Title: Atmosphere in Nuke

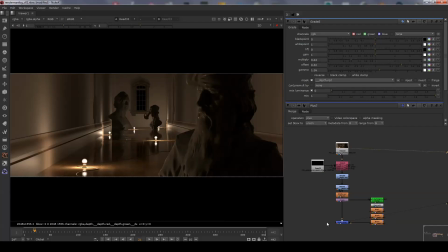[0:01]
Hello, this is Will, and in this video I'm going to be doing some atmospheric effects in Nuke. This is different from previous atmospheric effects I've done here on the channel in that it's not rendered, so it doesn't do any lighting or shadowing effects.
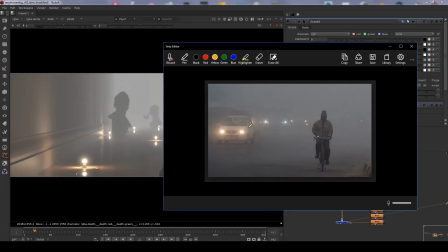[0:14]
It still looks pretty good for atmospheric fog type effects.
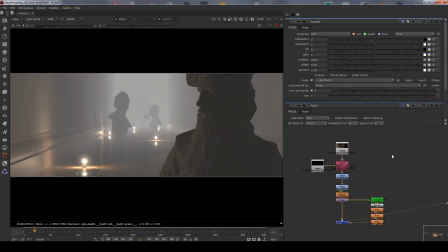[0:17]
This is the reference image I'm using, and I'll refer back to this for inspiration from time to time.
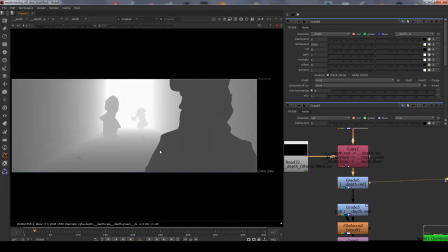[0:23]
I'm going to skip over the setup of the depth channels. I did that in a previous video. Here, I've normalized the depth values to a 0 and 1 range. This isn't required, but it's helpful to visualize what's happening.
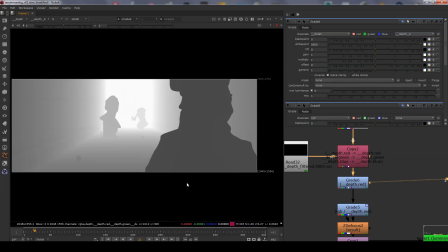[0:38]
I'm using a grade node to do this normalization, setting the black point to 5000, which is the furthest distance in this scene.
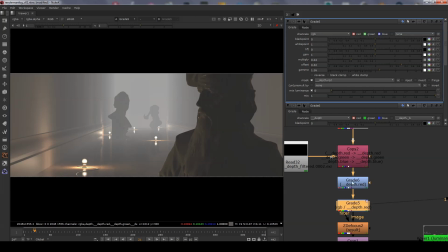[0:50]
Moving on to the next grade node, which is doing the bulk of the effect. I'll reset the values so we're starting from scratch.
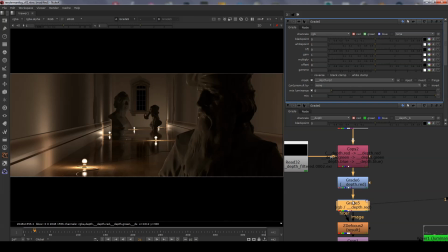[0:59]
I'm using the depth red channel here to adjust the atmosphere. The first key aspect of this image is the amount of light being scattered.
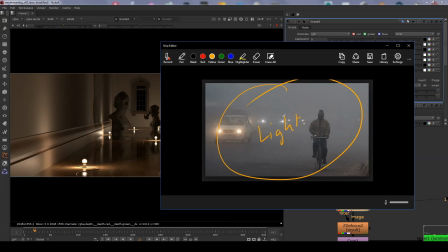[1:08]
Scattering causes the light to become more ambient and less directional. The key word here obviously being scatter, which is when light gets bounced around in the mist or smoke or whatever volumetric medium you're working with.
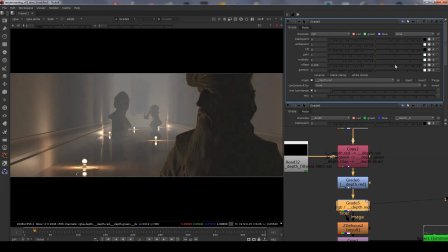[1:25]
To increase the amount of scatter in the image, first thing to do is add an offset. This increases the amount of light ambience in the image.
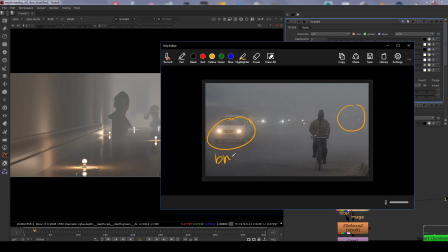[1:35]
But this also adds a constant amount of light. When light does actually scatter, it starts to lose light as well. This loss of light happens based on depth. As the light gets scattered, the more and more it travels through the volume.
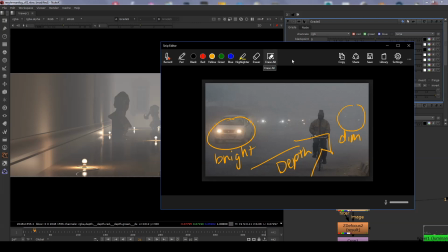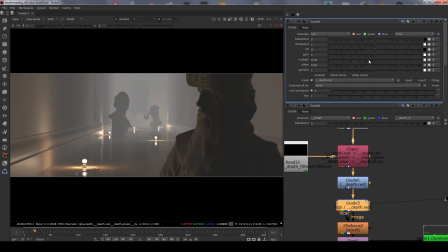[1:55]
In order to match this effect, we can adjust the multiplier on the grade, which dims the image further away from the camera.
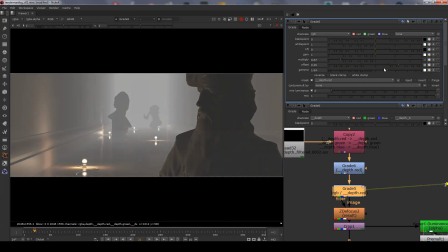[2:09]
To control the overall density of the volume, you can use the gamma to shift the atmospheric effect towards or away from the camera.
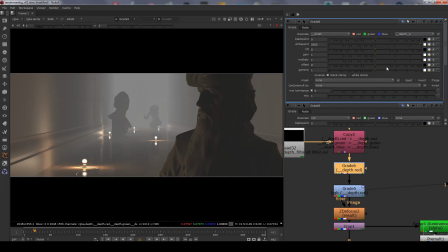[2:18]
You can also do this on the grade node used to normalize the depth as a way to adjust the density of the volume.
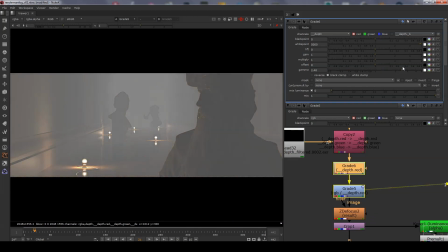[2:26]
This has a slightly different effect in that it maintains a constant luminance value for the atmosphere.
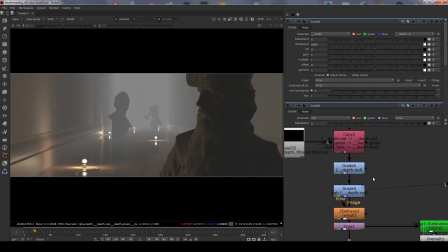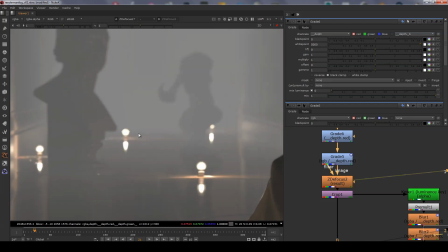[2:40]
I've added a very subtle depth of field effect here, which I'll need to zoom in to show that it is actually there.
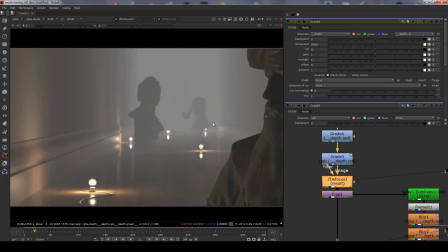[2:48]
I've done a previous video on depth of field here if you want to check that out.
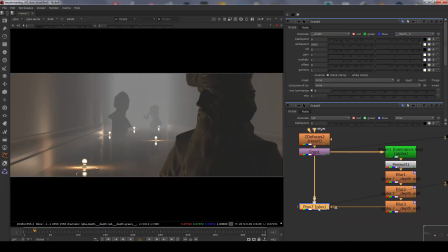[2:55]
In this part of the graph, I do key of the luminance, splitting out the bright parts of the image into the alpha channel.
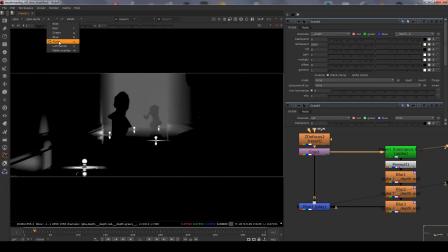[3:00]
I'm using the defaults of the key here in luminance mode. You can see the alpha now contains the light bulbs and some of the brighter parts of the image.
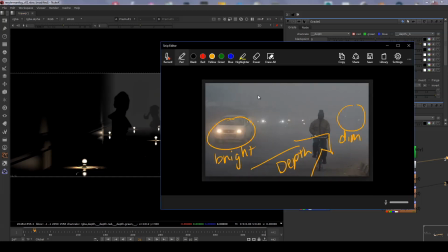[3:11]
And now I'm using a pre-mult to remove the rest of the image. The reason for doing this is to capture a glow in the atmosphere from the light sources.
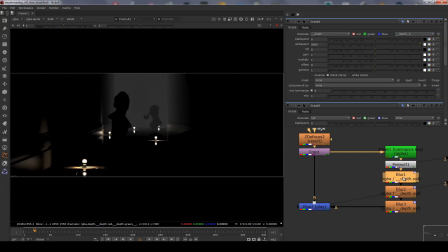This is done using an exponential blur technique, by layering up multiple blurs on the image, doubling the amount of blur on each node. This tends to produce more realistic glow effects, mimicking the natural decay of light.
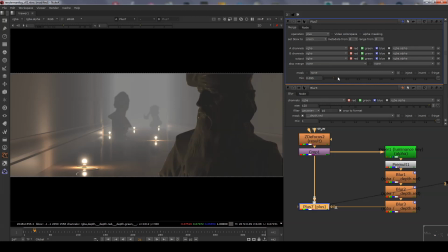[3:46]
This effect is then added to the final image. I've adjusted the amount of glow to suit the shot using the mix parameter. If you wish to experiment, try playing around with other types of blend modes instead of using add.
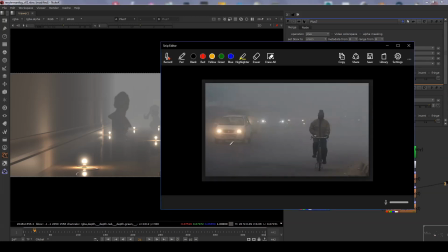[4:02]
This effect is looking pretty good at the moment. It matches up fairly closely with the reference, and there isn't much more to do here.